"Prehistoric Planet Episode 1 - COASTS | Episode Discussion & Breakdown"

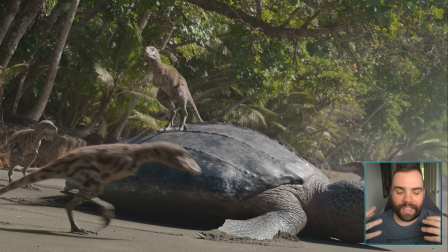[8:13]
They do funny things every now and again. And the fact that they can invent those funny things for themselves is even better. They can give that control. Instead of just waiting, you're recording... I've forgotten every animal.
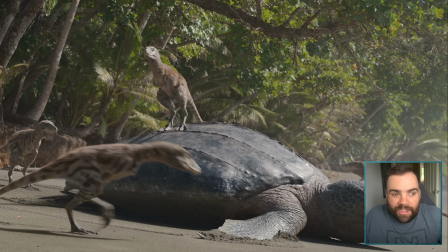[8:27]
You're recording a baby elephant. Baby elephants are funny. But you're recording it, and maybe it doesn't do anything for 47 hours or something, and then on the 48th hour it does something funny. Because you need that. You need those moments of levity. And considering we just lost one of the babies, it actually makes it even more painful in a way, because these are the babies having fun and joking around and just playing and doing stupid things,
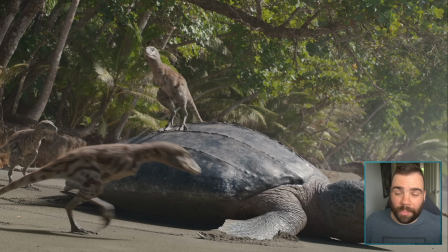[8:46]
and we know that we just lost one beneath the waves through a mosasaur a moment ago. But the baby's riding on the back of the Archelon as it pulls itself down the beach, and I genuinely laughed out loud, which, yeah, that was really good.
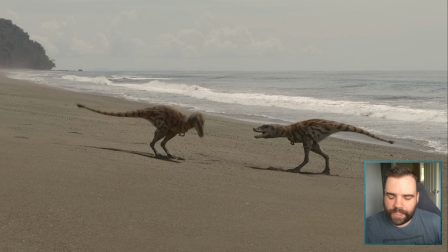[8:58]
Anyway, so babies are playing around and they're hunting. They're wonderfully well animated. They look fantastic. You really feel so much personality from them. They feel like playful little creatures, and they're here learning how to hunt the little baby turtles.
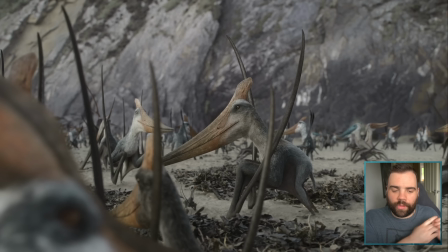[9:12]
But then it's time to move on from Hank and North America, and we're swinging over to Africa, and I believe to Morocco. This is Techy Draco, which is a pterosaur, basically, at the time. And you see these zoomed out shots. There's this gigantic colony. Just you can see them all there in the background. There's tons of different species here.
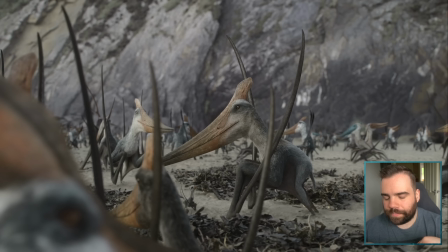[9:30]
I think it's 7 different species of pterosaur in the area. But I just wanted to show this Techy Draco here. There's the quality. It's incredible. They kind of like brush up against the uncanny valley fairly constantly because they look so remarkable, but they're not real.
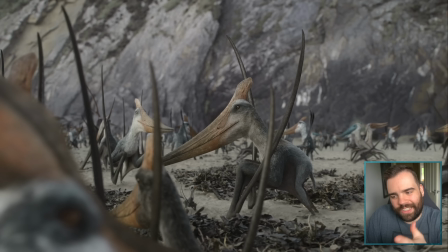[9:46]
You can always tell. I mean, they're not real, but it's kind of on the verge of being real. But it's dead, and it's a very because it's been filmed like a proper nature documentary, it's a very weird sort of thing.
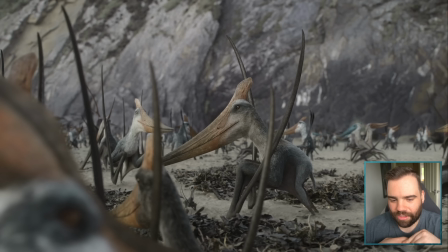[9:59]
I don't know how to describe it, but yeah, I think they're beautifully well made. I love the coloration. You can see little bursts of different creatures here in the background.
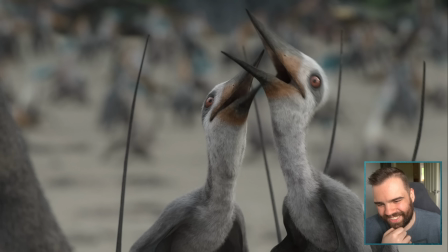[10:07]
We'll see more of those in just a second. I'm going to do the babies. The babies in particular, I think, brush up against the Uncanny Valley a little bit more, because we tend to see them more zoomed in, and the eyes in particular are slightly disconcerting. But they're here, they're having a good time, and again, it's cool because it feels very much like a modern seabird colony would.
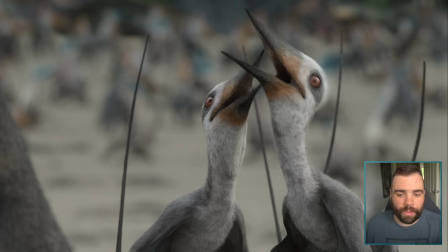[10:25]
There's a lot of behaviours in the show which feel like if you were watching a modern nature documentary, you could apply it to other creatures and it would be legitimate, which makes sense. Really, there's only so many behaviours in the world, and at the end of the day, dinosaurs and other things would have picked up on similar behaviours to adapt to similar environments.
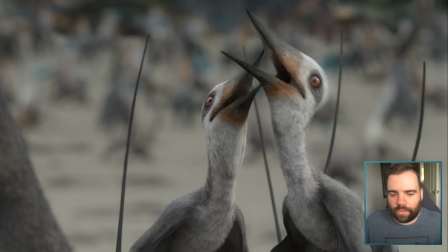[10:41]
So we've got this huge gaggle of seabirds, inverted commas, all these pterosaurs all squawking and crawling around, and the babies, they're really adorable how they walk. They've got these little tiny little stick-thin legs that they waddle around on.
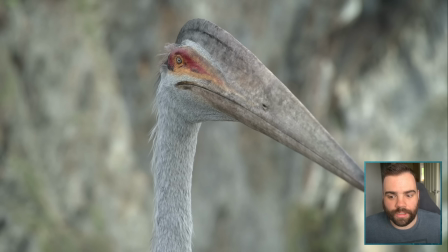[10:54]
But they are not the only pterosaur on this coastline, because, boom, boom, boom, this is Techy Draco. It's an adstarchid, and it feels like an adstarchid. As the others, as the Techy Dracos are kind of like walking around and birthing and doing all their things like this proper little bird group,
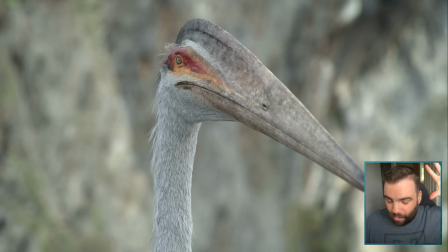[11:14]
the Techy Drake stalks in, and it just looks like it's like 2 times, 3 times the size of everything else, towers above everything else. It feels a little bit like a monster. I don't mean that in a, oh, it's a monstrous prehistoric creature kind of way, just it feels
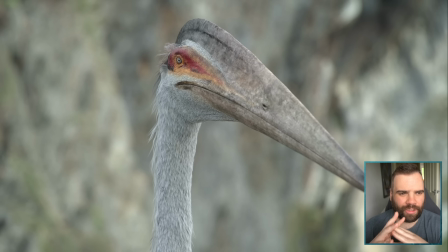[11:30]
giant and imposing and ferocious, and like it could just eliminate anything it had in mind.
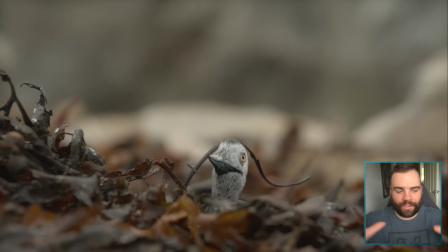[11:35]
It's very intimidating. It's really well done. But then we must move on. So we're there at the coastline at this big rocky beach, and we kind of swoop a little bit across the ocean. We're in the same area. It's in very much the same area, and there's these big rocky cliffs, and it's saying that some pterosaurs prefer to nest out on these cliffs because, you know, there's less predators.
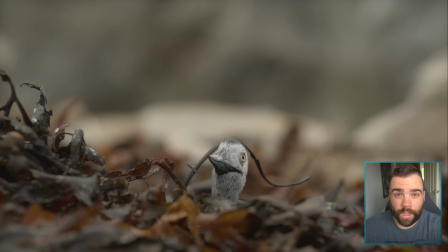[11:52]
There's no, these adstarchids are not stalking around in that area, and that's where we get our Alcyone from. Alcyone? Can't actually remember. I'm going to go for Alcyone, but I don't remember. So the Alcyones are being birthed. They're popping up out of all this seaweed. Again, just look at the framing where it's down here at the bottom.
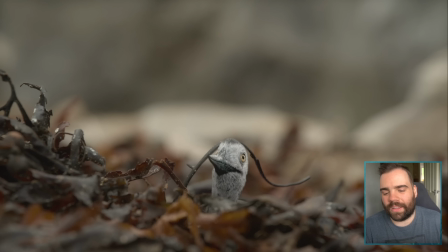[12:11]
Just makes it look tiny, but again, plays up that humor aspect a little bit. There's one thing Prehistoric Planet does really well, is just play with tone. It flits between funny and some. I've mentioned all that already. I'm very impressed.